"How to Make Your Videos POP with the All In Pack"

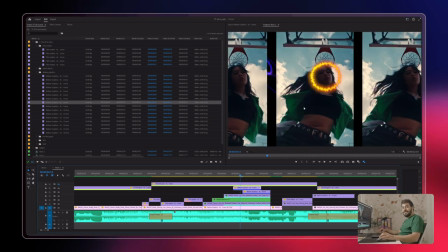(4:11)
And to give it a bit more spice, I added the film grain and You got yourself that pretty cool grungy look by the way if you're enjoying this video Don't forget to subscribe to our channel and hit that like button.
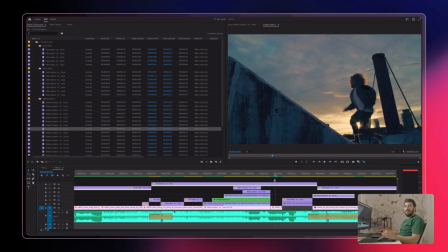(4:26)
So again, here's another part in the edit where you have this person Climb on the concrete roof.
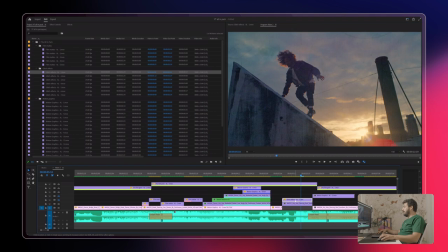(4:32)
So I added the glitch effect this one. I decided to mask it So this is how it looks and also play with the blend mode again it's very easy and simple all
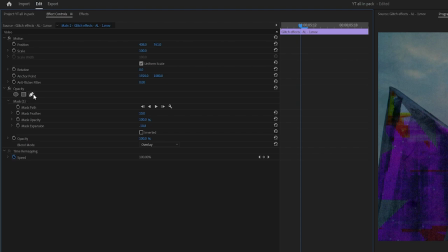(4:46)
you need to do is create a mask as you can see the mask right here
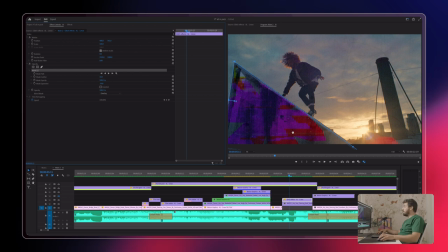(4:50)
so I created a mask over the specific element and I changed the blend mode into overlay you can play around with it you can see that it could be also like this I wanted it more subtle so I went with the
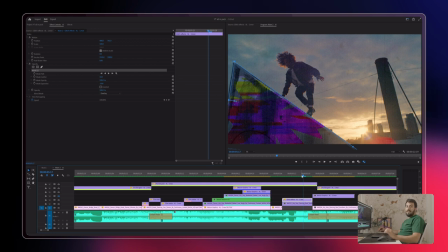(5:04)
overlay blend mode what I really like about this pack that it has a lot of different elements in motion so all these different elements are
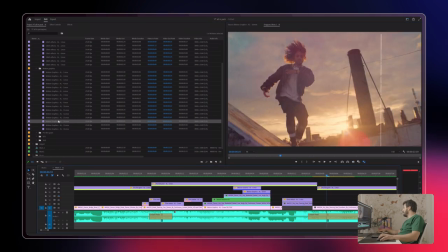(5:12)
in movement you can see how easy it is to drag it I adjusted the the element scale it to the frame size and
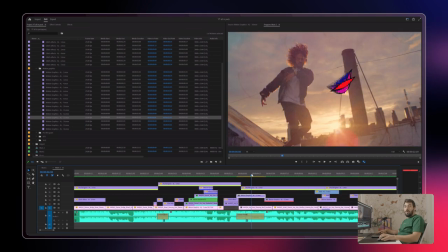(5:22)
that's how easy it is so I decided to use some more elements because again this is like a dance video there's a lot of movement so these elements fit really
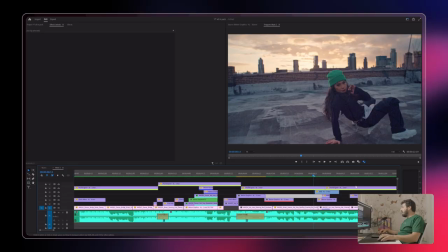(5:32)
well into the specific edit the next thing I've added is some vhs effect so
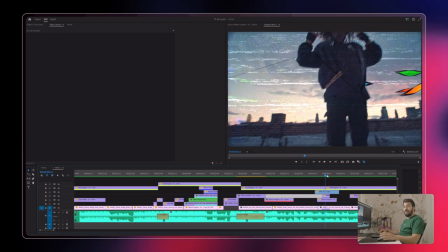(5:38)
you don't only have grains here and filmats you also have vhs assets under the vhs folder in the pack very easy to use it's just a drag and drop this specific one is the fifth vhs asset you can
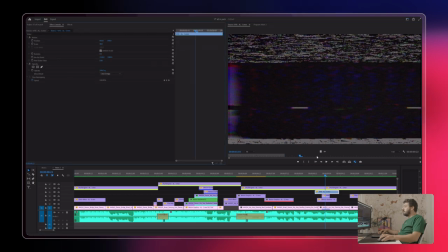(5:58)
just drag it play with the blending mode and you can get very cool effects as you can see here you can also help these elements be more integrated within the footage by masking
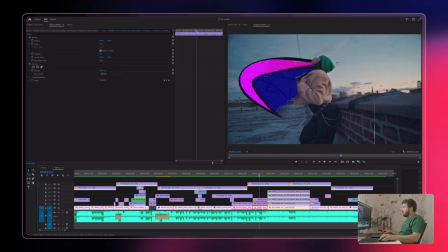(6:09)
your subjects basically all I did is took the specific shot of this woman I've duplicated it and I used mask together with some keyframes a very rough mask as you can see and in
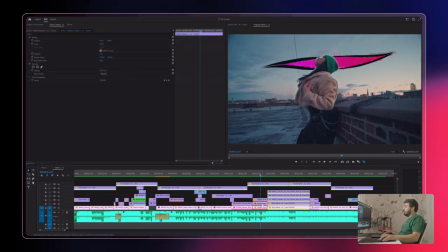(6:26)
between the two layers I've put some motion graphic elements from the pack to
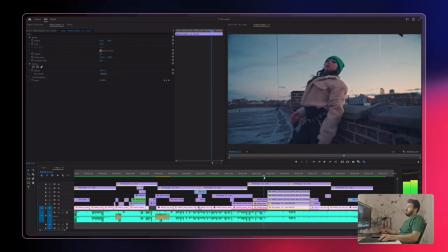(6:31)
increase the movement and dynamic of the shot and again I did a pretty rough mask
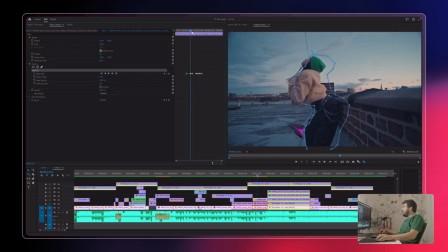(6:36)
you can go keyframe by keyframe and refine your specific mask until you're comfortable with the result that you get and for the end I've just used some more VHS assets from the pack and added a flicker effect which again is very simple to do.
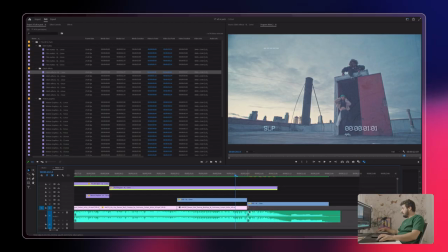(6:56)
I can delete this and show you how I did it.
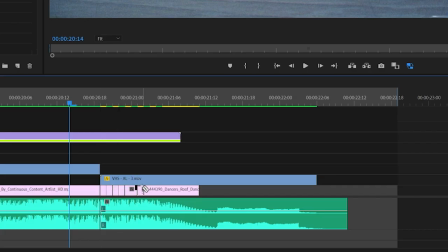(7:00)
Basically, you cut your footage and delete the gaps and you get the same effect.
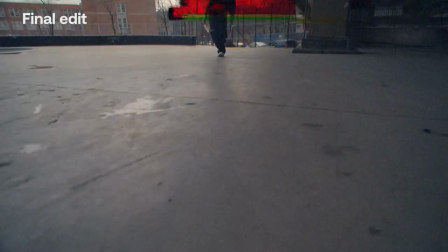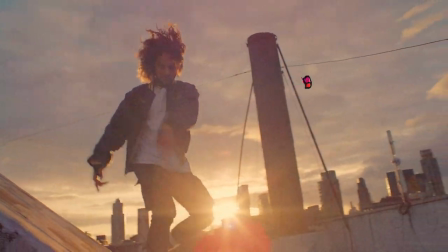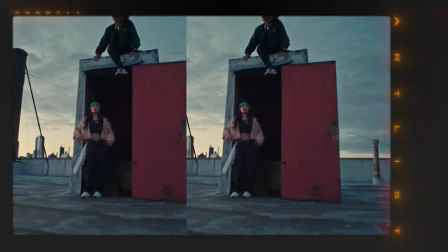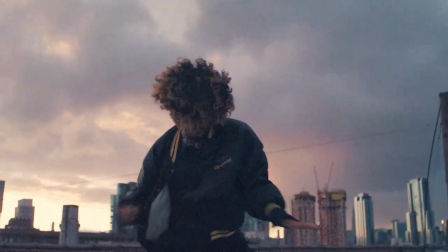So this is how easy it is to use this pack and make an impact on your videos. We would really love to see what you guys create with this pack. Make sure to tag us on Instagram and you might get featured in our social platform.
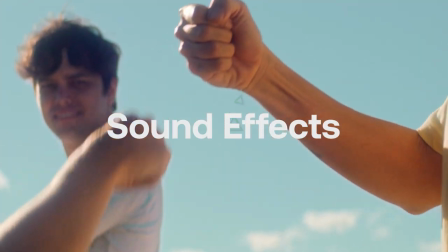(7:44)
There's many more stuff to this pack, like LUTs, sound effects, pre-production templates to help you out with your creative process. Also let us know in the comments down below what was the most useful tip you got from this video. And if you like this video don't forget to subscribe to our channel and slappity slap that like button. Until the next time, stay creative.